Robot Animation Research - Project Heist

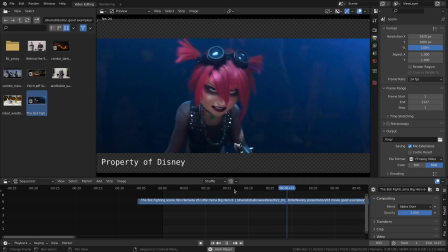4:06 But also animation-wise, they really feel solid
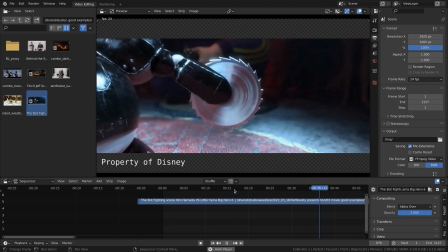4:14 and took certain choices to enhance storytelling.
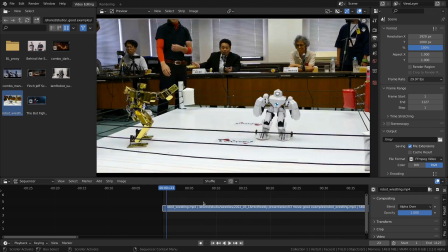4:19 Now, this is how radio-controlled fighting robots look in real life.
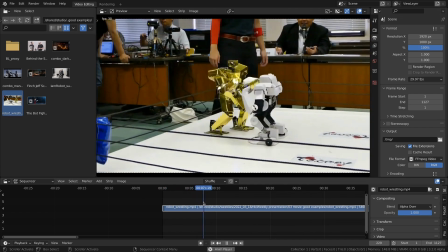4:27 And despite the fact that the technology is fantastic, the fighting is less impressive.
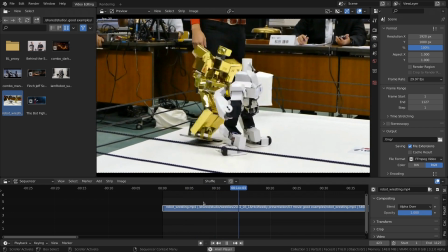4:35 And that's where at Disney,
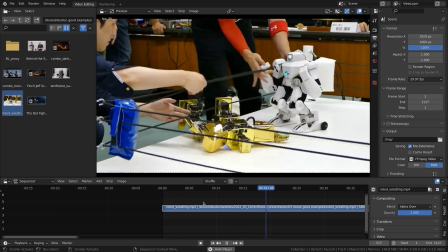4:39 they really took the creative liberty to make the fight more immersive by
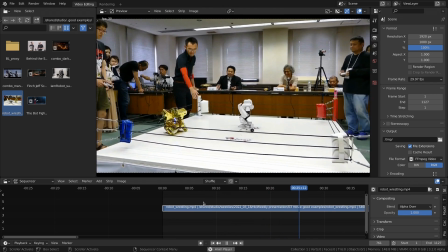4:46 changing some of the style and pushing the animation towards something entertaining.
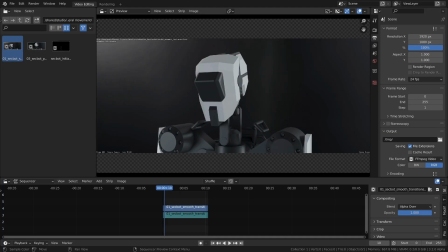4:54 In this first test, I didn't take account of any overshoot or mechanical behavior of the head and simply let the computer do the interpolation to see how smooth transitions would look like. So let's take a look here.
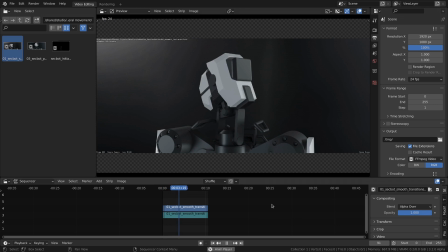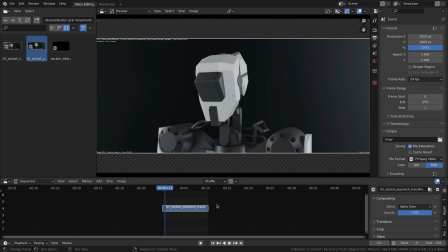5:17 so in this second test I did a similar motion transition of the head but now with some pop and lock secondary animation on top of things and let's take a look at that
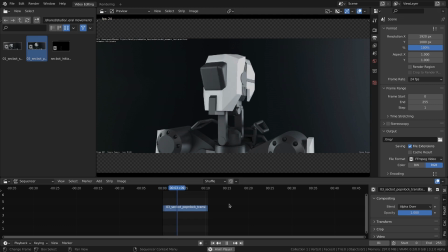so with this motion you get more of a sense of
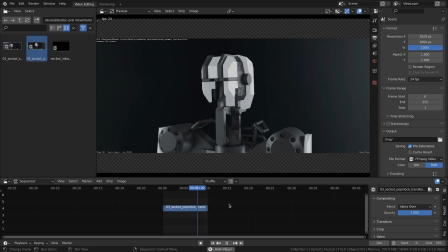5:47 the irregularities of how a robot would move in real life like we saw on the Boston Dynamics robots where even though they calculate the movement perfectly, there's always the battle going on with physics where any overshoot
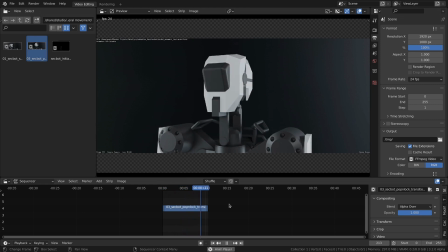6:06 or small imperfections are happening.
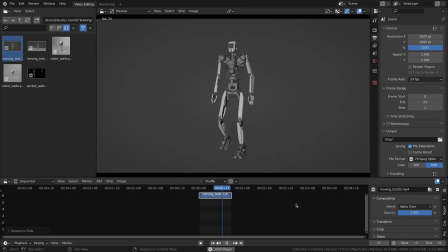6:12 This is a first walk cycle test. And with the arms swinging around, we felt like it still had that human element to it. and we wanted to even push it more towards mechanical robotic feel to it.
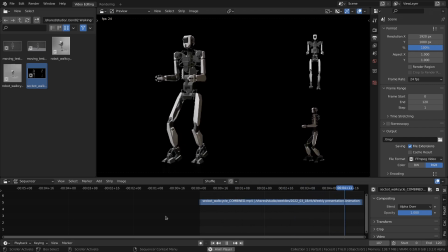6:28 So this is an updated walk cycle where we held the hands stationary and that kind of like already made it feel more mechanical.
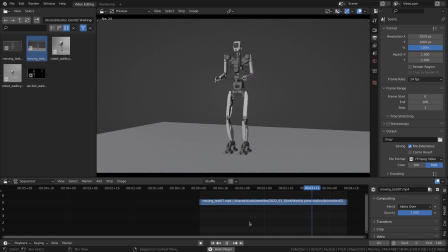6:41 Here's a walk to stop test where we took in account some of the mechanics of the hips there going up and down and really have a little bit of overshoot and recoil motion when stopping into standby mode.
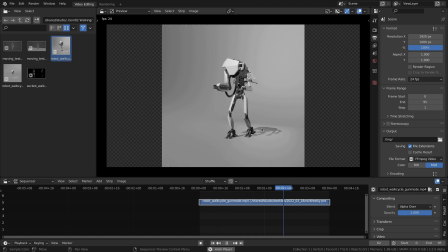6:59 So here's an initial walk of the gun attachment and really make those hands feel stationary, but definitely have small reactions to the up and down motion of the torso, which gives it really that kind of like mechanical feel and texture to it.
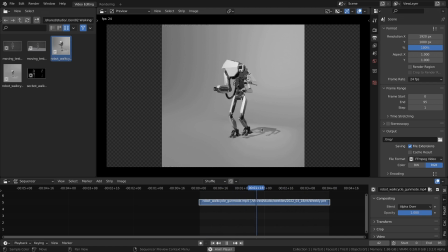7:20 What we also added is a little bit of up and down motion on the chest area. That gives us a little bit of give when the body goes up and down.
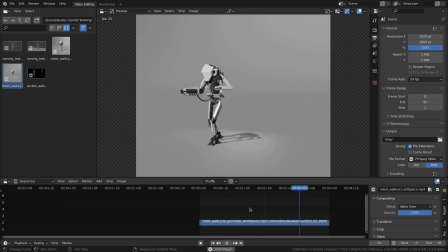7:31 And here's the robot moving in world space, looking around to find a target.
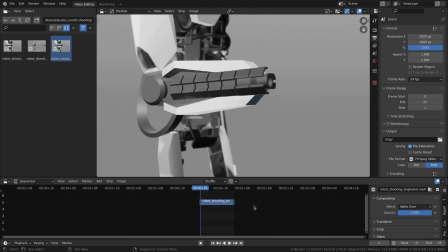7:38 I tried a single shot firing motion where I took into account the recoil of the gun onto the body. so whenever the gun is shooting you see the body is reacting to it but it's not like super organic it
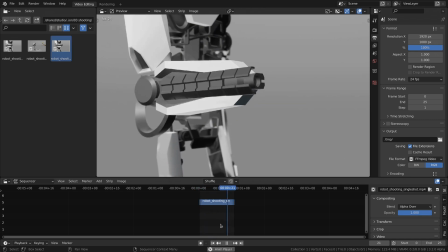7:57 feels a bit stiff and that really gives us that robotic mechanical feel to it
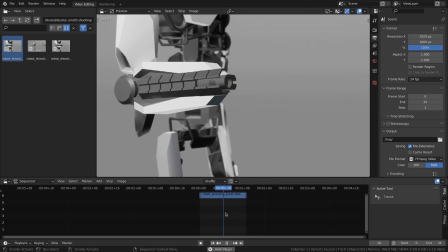8:05 here is a similar test but with burst shooting and the same physics apply to the gun recoiling
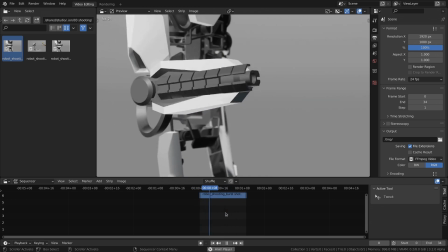8:14 and that energy is being captured by the body itself causing it to recoil as well.
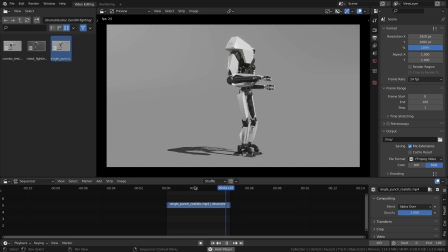8:23 Now here's a pretty straightforward punch that goes more into realistic robot behavior.
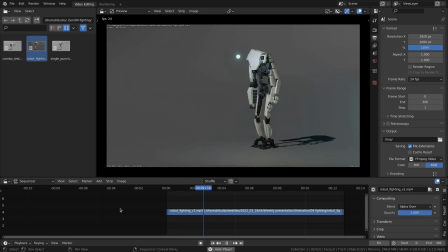So in this test I tried to find the balance of make it believable that it's actually a robot having some very straightforward motion but also adding some cool poses in there.
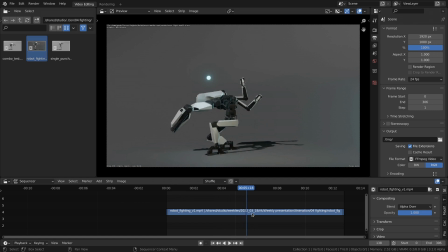8:49 Right here, for example, the spine is totally curled up, but within that, because it has individual joints, we are able to rotate it individually and make this motion separate from the body,
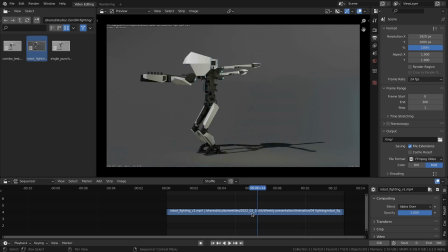9:07 which also gives it that kind of mechanical feel to it. Even here on small adjustments like a body rotation, we have a little bit of overshoot on the hands, the gun, and even the body has a slight wobble to it.
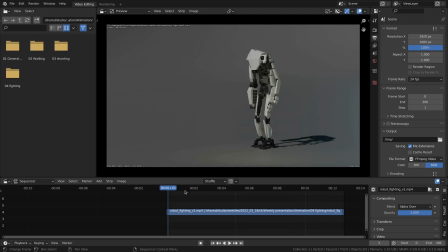9:26 Thank you for watching, and we'll continue to explore the motion of these security robots along with other robots that will be part of the HEIST project.